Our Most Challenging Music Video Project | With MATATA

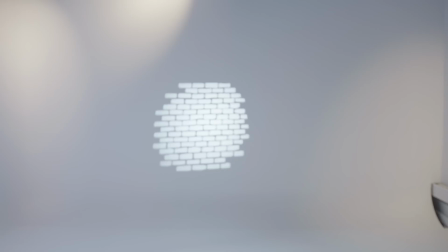4:05 It has these gobo filters, so we can create different moods and shapes.
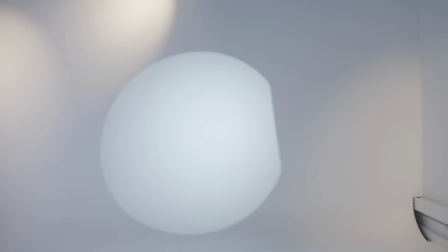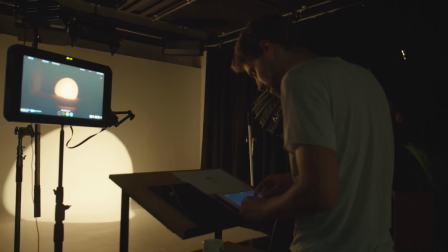4:20 And it was so easy to just change one mood to another because we have the lamps in the ceiling and we have all the equipment in the studio.
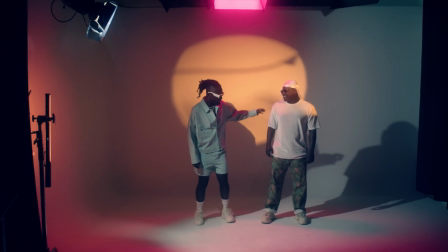4:26 We can just change modifiers, we can change the different lamps, and we can control everything from the app Decided's Link on an iPad.
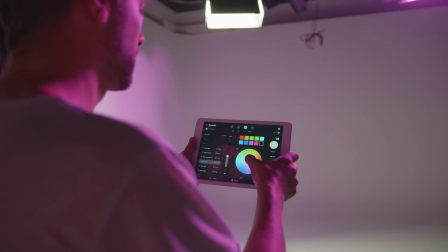4:33 So we could turn off the lamps, make it brighter, make it red, make it blue, anything. So really quick setup, and that fitted this music video very well. Yeah.
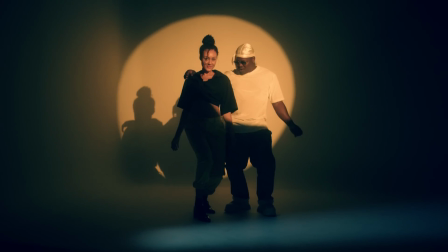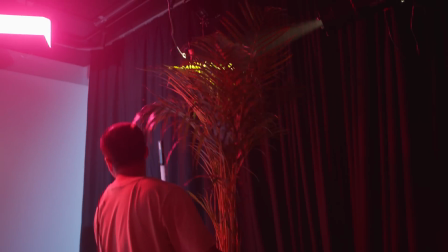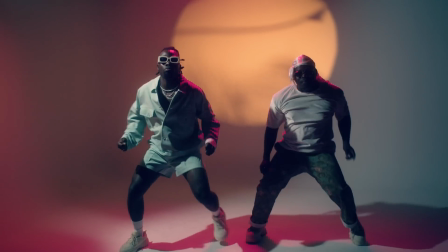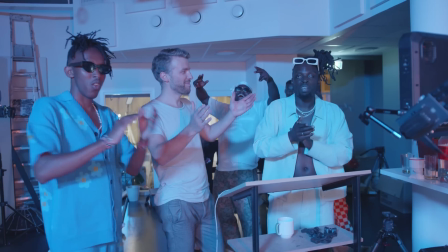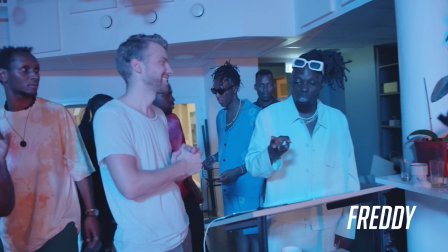5:13 first music video today. 3 music videos we have to do in 3 days. It's a lot of work.
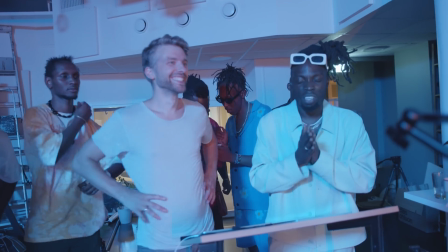5:18 Man, we are busting our backs off, but we're really, really thankful for views. My question is, Yeah. where is Kim?
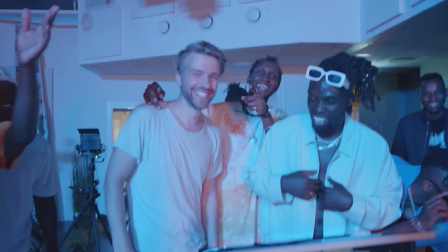5:24 Kim Kim is behind the camera. Shout out to Kim. Hey Kim. Yeah, we want to dance with you.
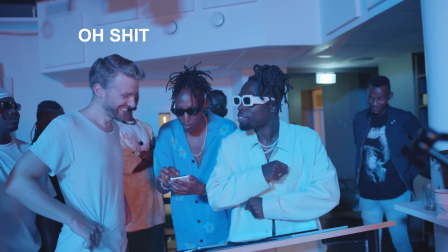5:31 Okay. In front of the camera, this is the music. Just follow me. Let's go. Like this. Oh shit.
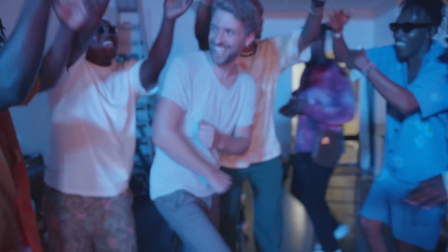Okay, so day 1 was obviously a success. Now it was time for music video number 2.
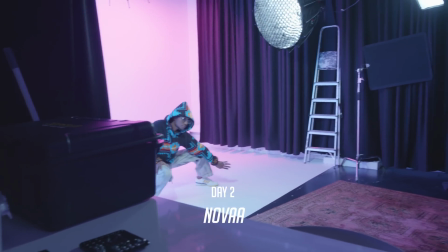5:56 For the second music video, we were still going to use the cyclorama wall, but light it up in different ways.
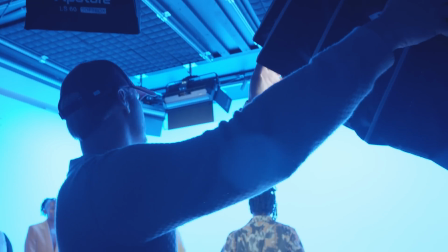6:01 And Matthias was in charge of the cinematography and directing. So for this video, we wanted to use a very simple setup with just some colored backdrops and the talent performing in front with lip sync and dancing.
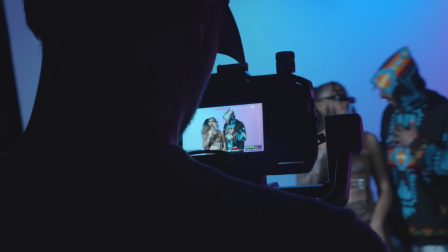6:13 When using a white wall and lighting it up with bright colors, it's important to separate the foreground element from the background with some distance.
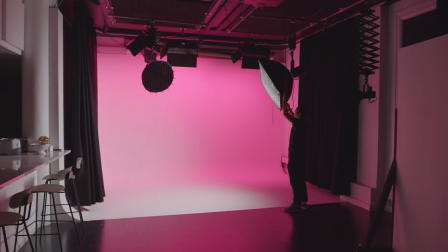6:20 Otherwise, the light on the foreground is going to end up spilling all over the back wall and making the colors look washed.
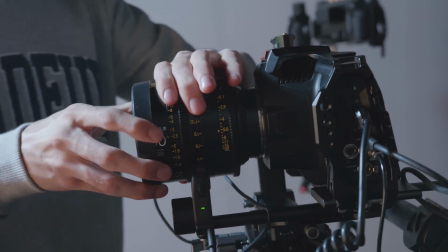6:26 Because of this, I opted for using a 35 and 50mm and medium shots for the most part.
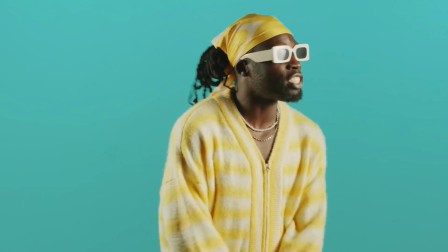6:31 This effect becomes very apparent when you look at the few wide shots we did.
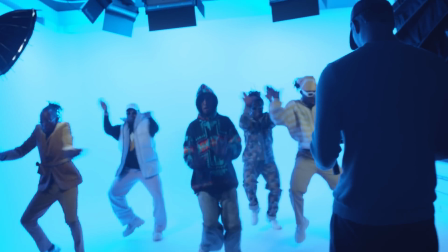6:35 So in one of the dancing shots, we had very little light on the talent, making the colors in the background pop, but then they almost just show up as silhouettes.
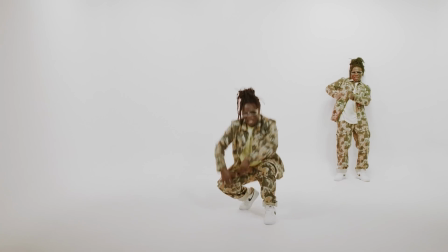6:43 While the shot on Fezzo, we had lots of colored lights on, but we also had bright lights on him, making the colors look really washed. So that's why it's really important to always separate the lights on the foreground from the background when you're using RGB lights on a cyclorama.
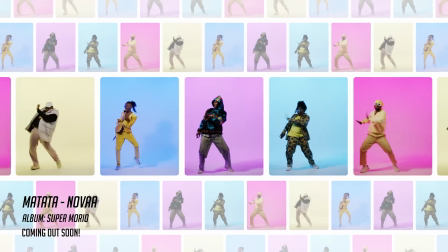7:00 Ready, baby girl, I'm ready. Let me give you sweet love and chocolate. Ready, baby girl, I'm ready.
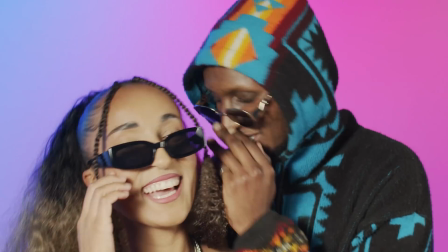7:06 Let me give you what you want, cause I got a plenty.
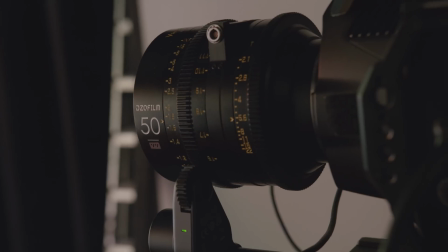7:14 Hello. This was also my first experience using the DZOFILM cinema lenses, and I really like them so far.
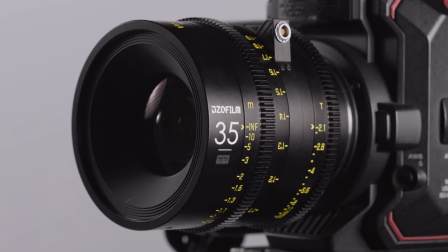7:22 As I don't know too much about the lenses, Morten will show you some of the key features. One of the coolest things about the RS3 and the RS3 Pro is like the ecosystem around it.
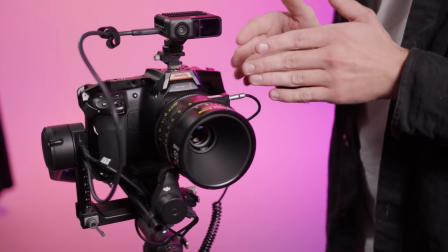7:32 So there's so many cool accessories for it, and one of the new accessories that we got is this lens from DZOFILM. It's called the Vespid Cyber, and it is actually made for this gimbal. So we have this cable right here, which connects to the gimbal,
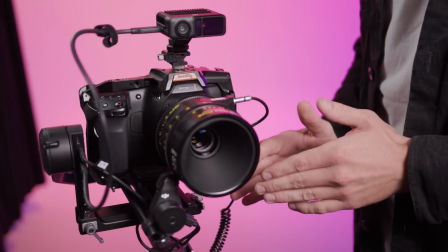7:50 and when you connect those two, you can use the autofocus
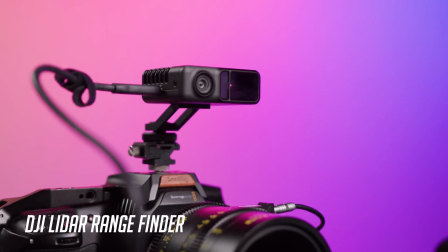7:56 LiDAR scanner, which is part of the RS3 Pro package, and it will automatically connect to the lens, so you don't have to calibrate every time you set up a new lens like you have to with other lenses. So just connect the cable and you're good to go, and you have autofocus.